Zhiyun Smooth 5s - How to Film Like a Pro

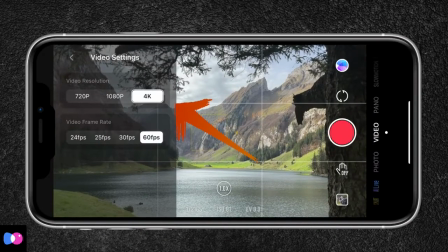(4:32)
For the highest quality possible, I'll be shooting in 4K and to slow down my footage, I'll choose 60 frames per second.
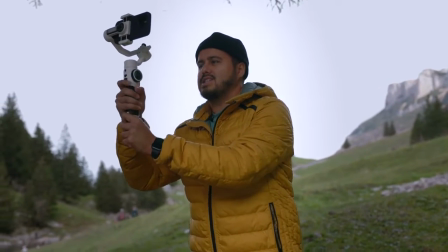(4:39)
What I like to do is I actually just create a nice slide shot, easily slide from right to left.
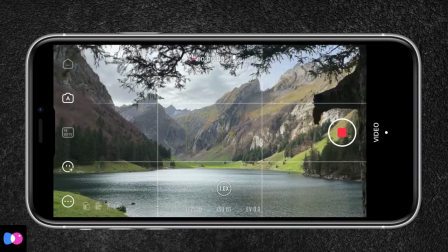So I've now set it to lock mode, which locks all three motors. As you can see, it just keeps the focus point fixed and I can use the joystick to actually adjust the framing.
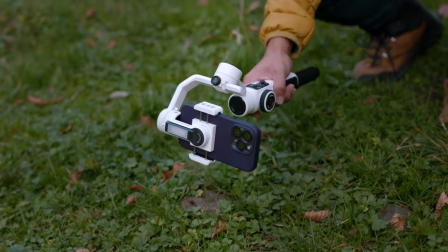(5:03)
I'm going to create a sort of jib shot starting very low and then moving my body upwards while while I'm in a lock mode.
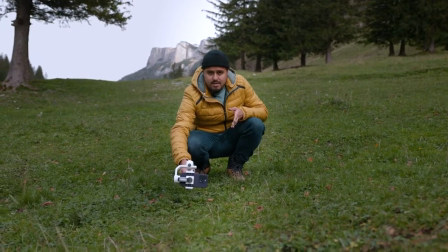(5:12)
This way I can prevent, you know, the camera from moving when I create this shot.
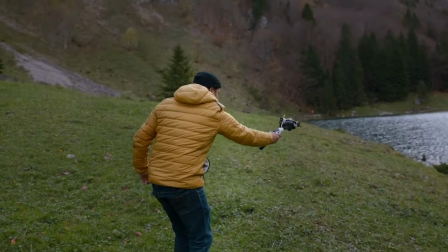(5:18)
This looks really nice.
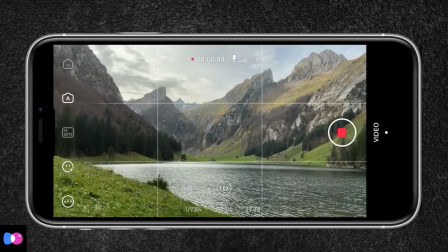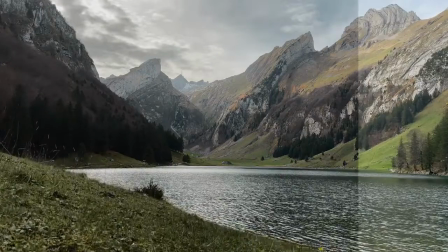Now the next shooting mode is the follow mode, which I use most often because it only locks the roll motor, but gives me the freedom to pan or tilt the camera.
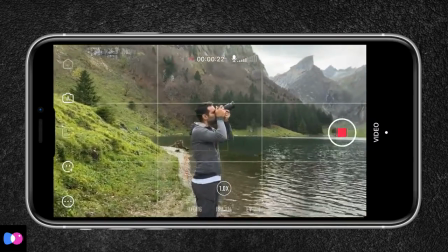(5:41)
And for that, I like to use it when I create a rotation shot, for example, of George, where I orbit around him, which really looks dynamic. And also for other shots, if I want to maybe reveal a location, I can also start by tilting down and pushing up slowly,
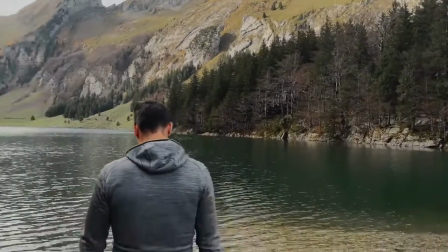(5:59)
revealing the location. And there are really many ways you can create gimbal moves using the follow mode.
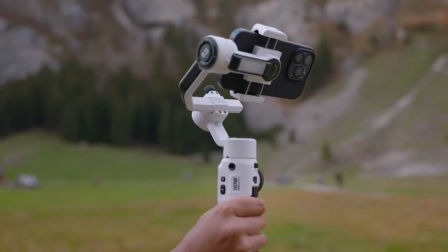(6:05)
That's why I use it, I would say, 90% of the time. Now, in order to recenter your gimbal, will just double press on the trigger button and it will do so. So another creative shot you can get with the Smooth 5S is by getting low to the ground with your camera.
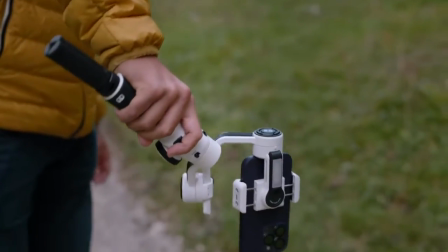(6:21)
And you can do that by flipping the gimbal upside down slowly. And as you can see,
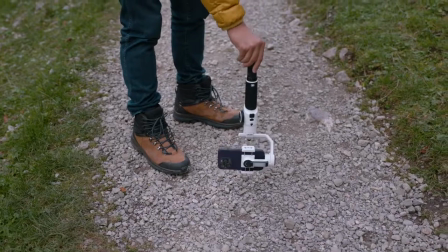(6:27)
you can get really low to the ground while holding onto the mini tripod and then creating a push forward shot,
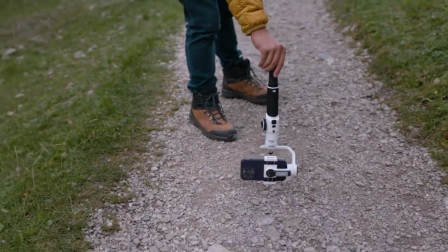(6:36)
which will look really dynamic in your video.
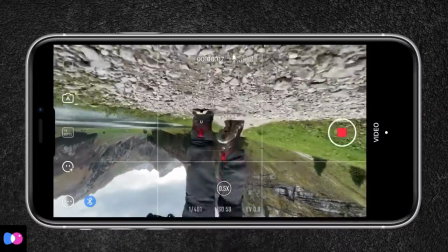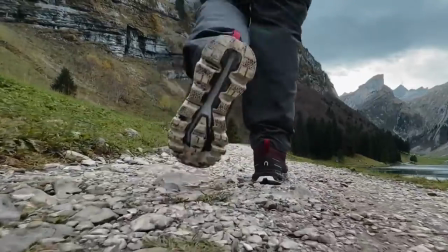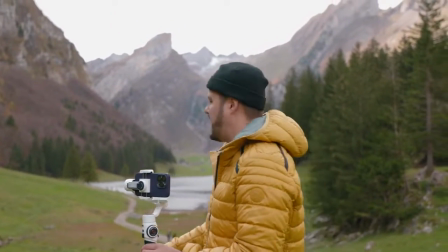(6:49)
So I think this is a great spot to capture a time-lapse as we're high up this hill and we have a nice view of the mountain and the lake.
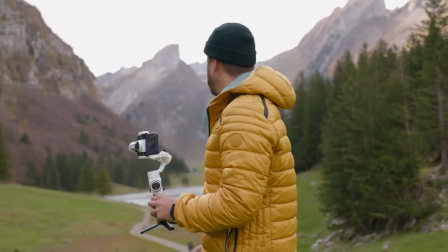(6:58)
And I'm probably gonna point the camera more up towards the sky as we have some clouds moving.
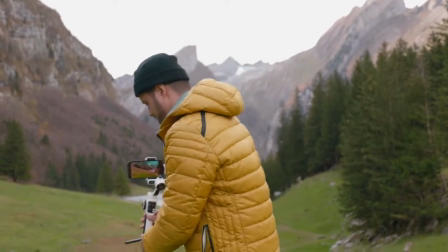(7:05)
So I'm actually gonna place the gimbal over here. And as you can see,
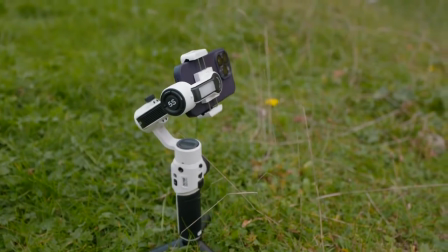(7:10)
the great part about having this mini tripod is that you can really place it on a flat surface.
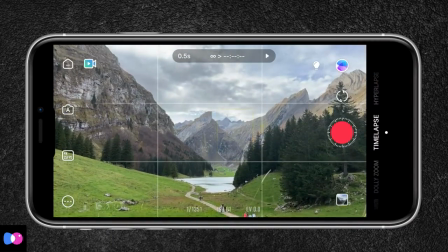(7:15)
and then I'm actually gonna set my composition.
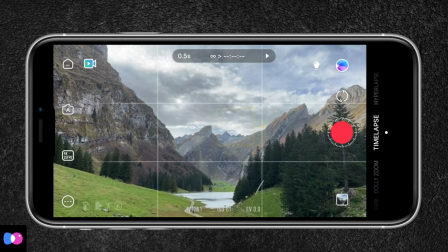(7:20)
As you can see, I have the rule of thirds enabled and actually gonna tilt it up so that I have more of the sky.
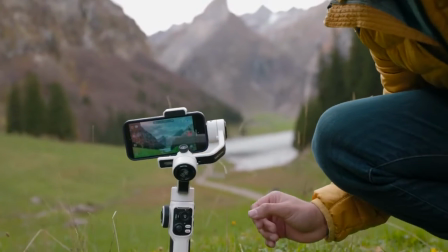(7:29)
Can capture time-lapse with the gimbal if it's not too windy.
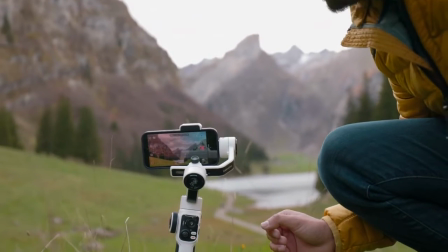(7:35)
It is a little bit windy outside right now,
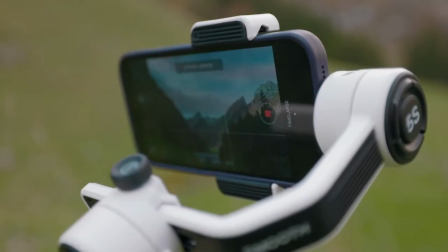(7:37)
so there could be some shakes inside the video, but I think I can further stabilize it in post.
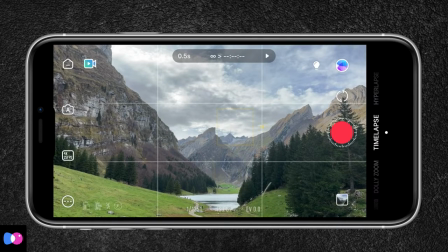(7:45)
So once I have that, I've set the resolution and frame rate to 4K, 25 frames per second.
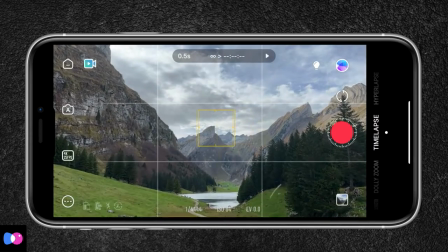(7:52)
And then I make sure to tap hold on the screen to lock my focus and exposure.
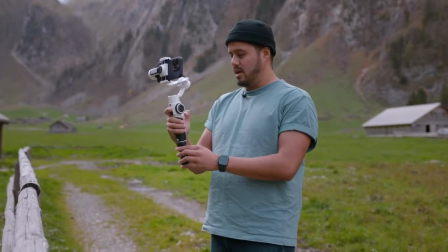(8:01)
Now, one of the coolest modes is a Vortex. So when I switch to Vortex, you'll see that the camera tilts upwards.
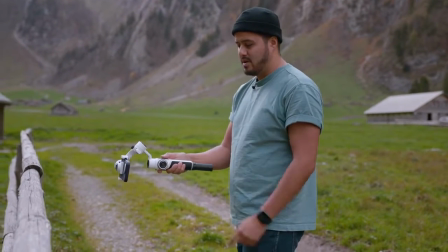(8:09)
And this allows me to hold the gimbal this way and use the joystick to rotate the camera, creating a sort of inception effect.
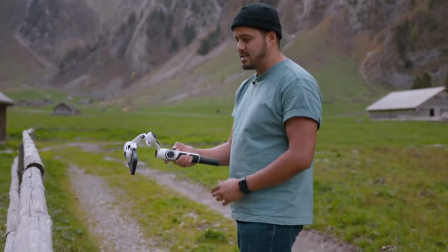(8:18)
And I'm actually gonna use this fence
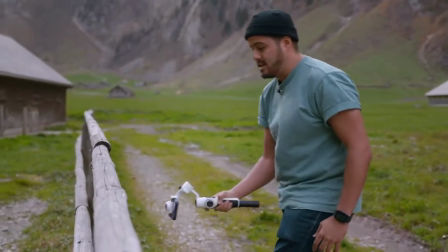(8:22)
to actually push out of it to add more dynamic in my shot.
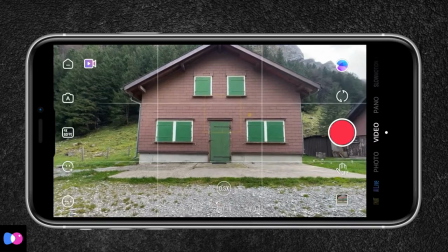(8:28)
And I'm gonna use the house as my focal point. And then I'm gonna start recording, and then I'm gonna push back while the camera rotates.
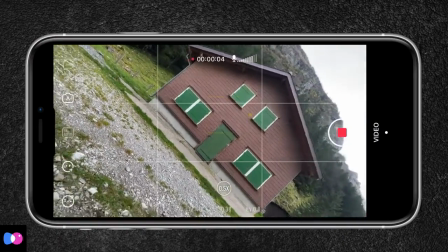(8:37)
I'm gonna keep it centered all the time.